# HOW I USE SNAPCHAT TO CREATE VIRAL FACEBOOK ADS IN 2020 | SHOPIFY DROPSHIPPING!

pay someone hundreds of dollars to create a professional advertisement for you when you can do it for absolutely free from the freedom of your own mobile device at home? Guys, we got 5 minutes on the clock. Today, I'm gonna show you how to do it. Let's go.
What a wonderful.
What's up, guys? So today we're gonna be talking about motion tracking. And what is that? I know you guys, a lot of you guys are gonna be like, all right, Phil, you lost me. But it's that thing we did at the beginning where, like, maybe you saw it says subscribe. No, but in all seriousness, this is motion tracking. You can create this in After Effects, and usually you'll hire someone on Fiverr to do this for you for a lot of damn money. And right now we're drop shipping. Maybe you don't have a lot of capital, a lot of income coming in, and you just need to start getting some professional looking ads. And you can do that from this thing right here, your phone. You can create all this for free on your phone. And today I'm gonna show you exactly how, but first I wanna pull up an example real quick so you guys can see exactly what I'm talking about. So, so let's watch this ad real quick.
It's called the new Snap Wireless Power Pack.
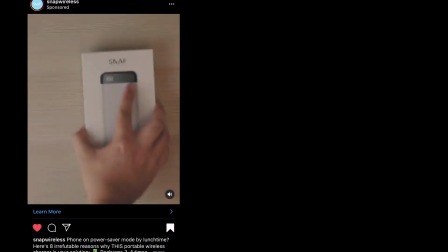74s It is amazing.
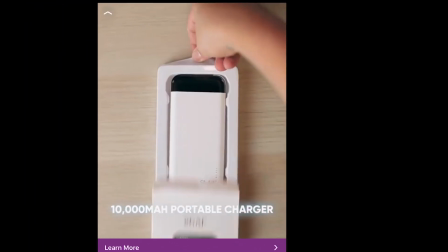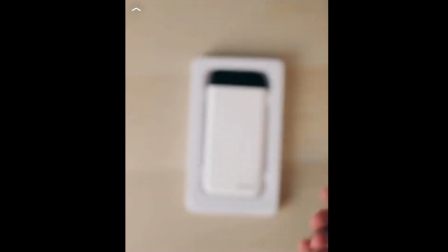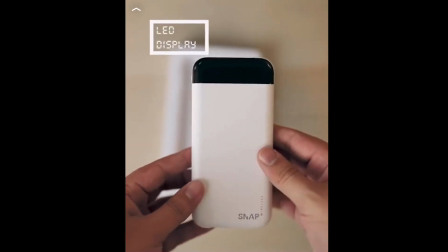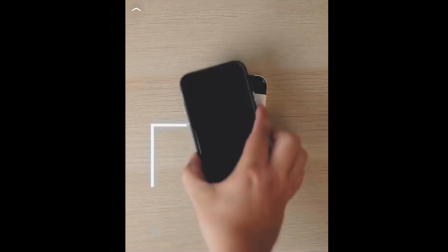Alright guys, so we're going to talk about this ad real quick and do a little case study over it and kind of dissect it and talk about the good things they did. So at the beginning, I don't know if you can really see it, but their thumbnail.
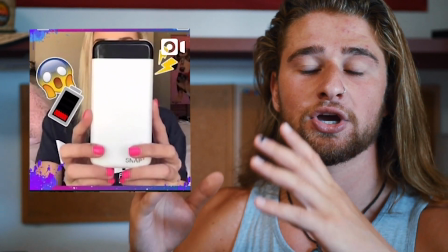108s
The thumbnail had some emojis, it looked good, but it was clean at the same time. Next was their scroll stop, their first 3 seconds of the video. So these first 2-3 seconds of the video was this beautiful girl.
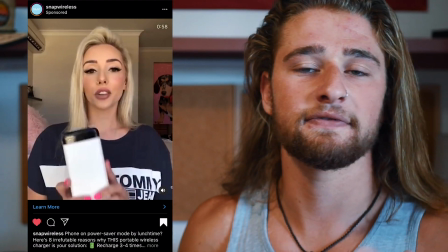121s
It looked like it was shot from a handheld like device, like it was just a review. So that's some social proof.
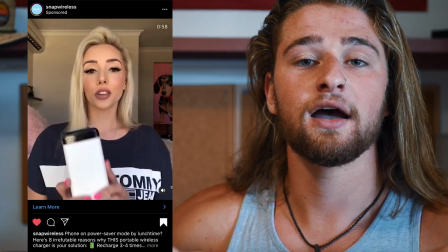128s
She was talking about the company or whatever she said, I don't remember. And it just showed that this is real, someone's actually received the product and they like it.
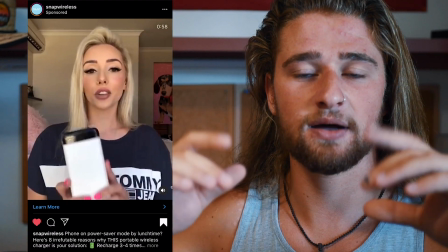137s
So that got someone to stop. And as soon as they got that 3 seconds, they stopped, someone accepted the ad and they're like, all right, let's hear what you gotta say.
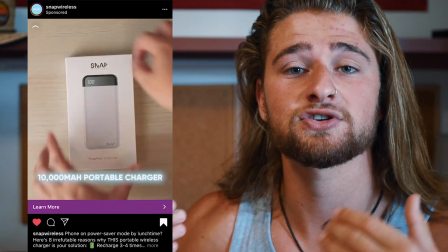145s
That's when they went into a nice clean transition, but it was a very clean and professional looking ad, and very simple ads are very professional looking ads.
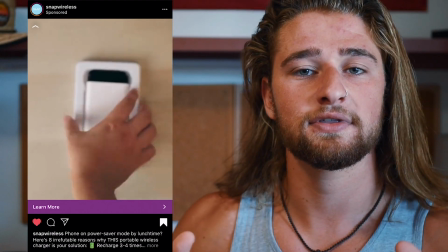154s
Don't overdo it, get good lighting, do your thing. So they started out with just the product on a flat lay.
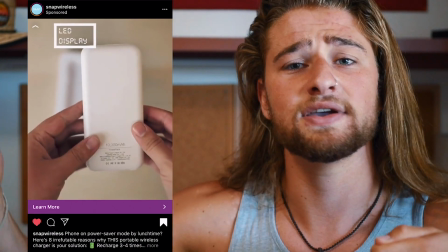160s
I think it was a flat lay, and they just opened it up. They showed how easy it was to just, when you receive the product, you get it, bop.
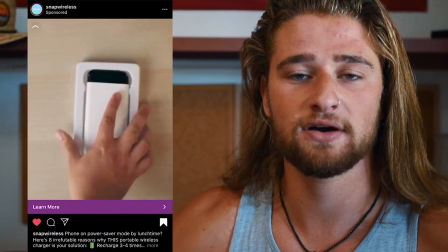166s
It comes out, I think a charger falls out, and then the actual charging device comes out.
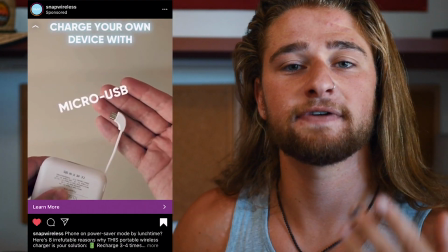170s
We can next see they do the motion tracking, and that is a very professional part of this advertisement that I wanted to talk about. You order the product to your house, you get it, you get your mobile phone, right? And we can do this all for free. So there's tons of free editing apps you can find on the App Store, but the tracking part we can do through Snapchat.
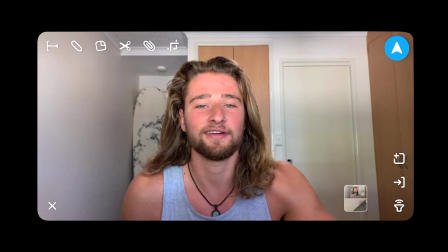191s
So when we motion track, what we want to do is we want to put a text on the product.
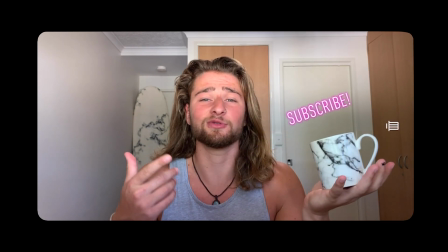197s
We're gonna hold it down, and as it holds down, it'll scan, and once it scans, it'll track that object.
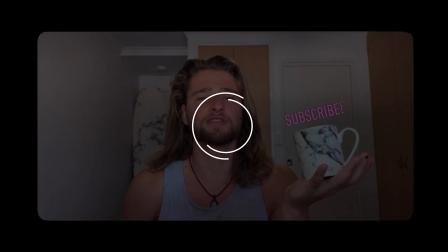203s
So as long as you don't pull that object out of frame the whole time, the text will stay with it.
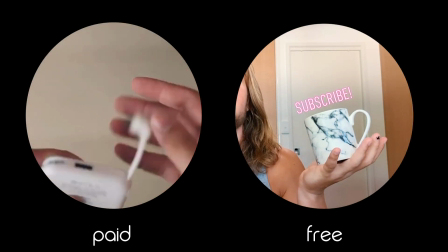So guys, we're gonna talk about how that company achieved that creamy background where just the subject stood out, it was the only thing in focus and everything else was blurred. And you get that, oh, yo, as soon as I said blurred, so everything else, okay. So how everything else was blurred and how that looked really dope, because the only thing the customer could look at was the subject. So your attention was always on it, and it just gives it a very, very professional look.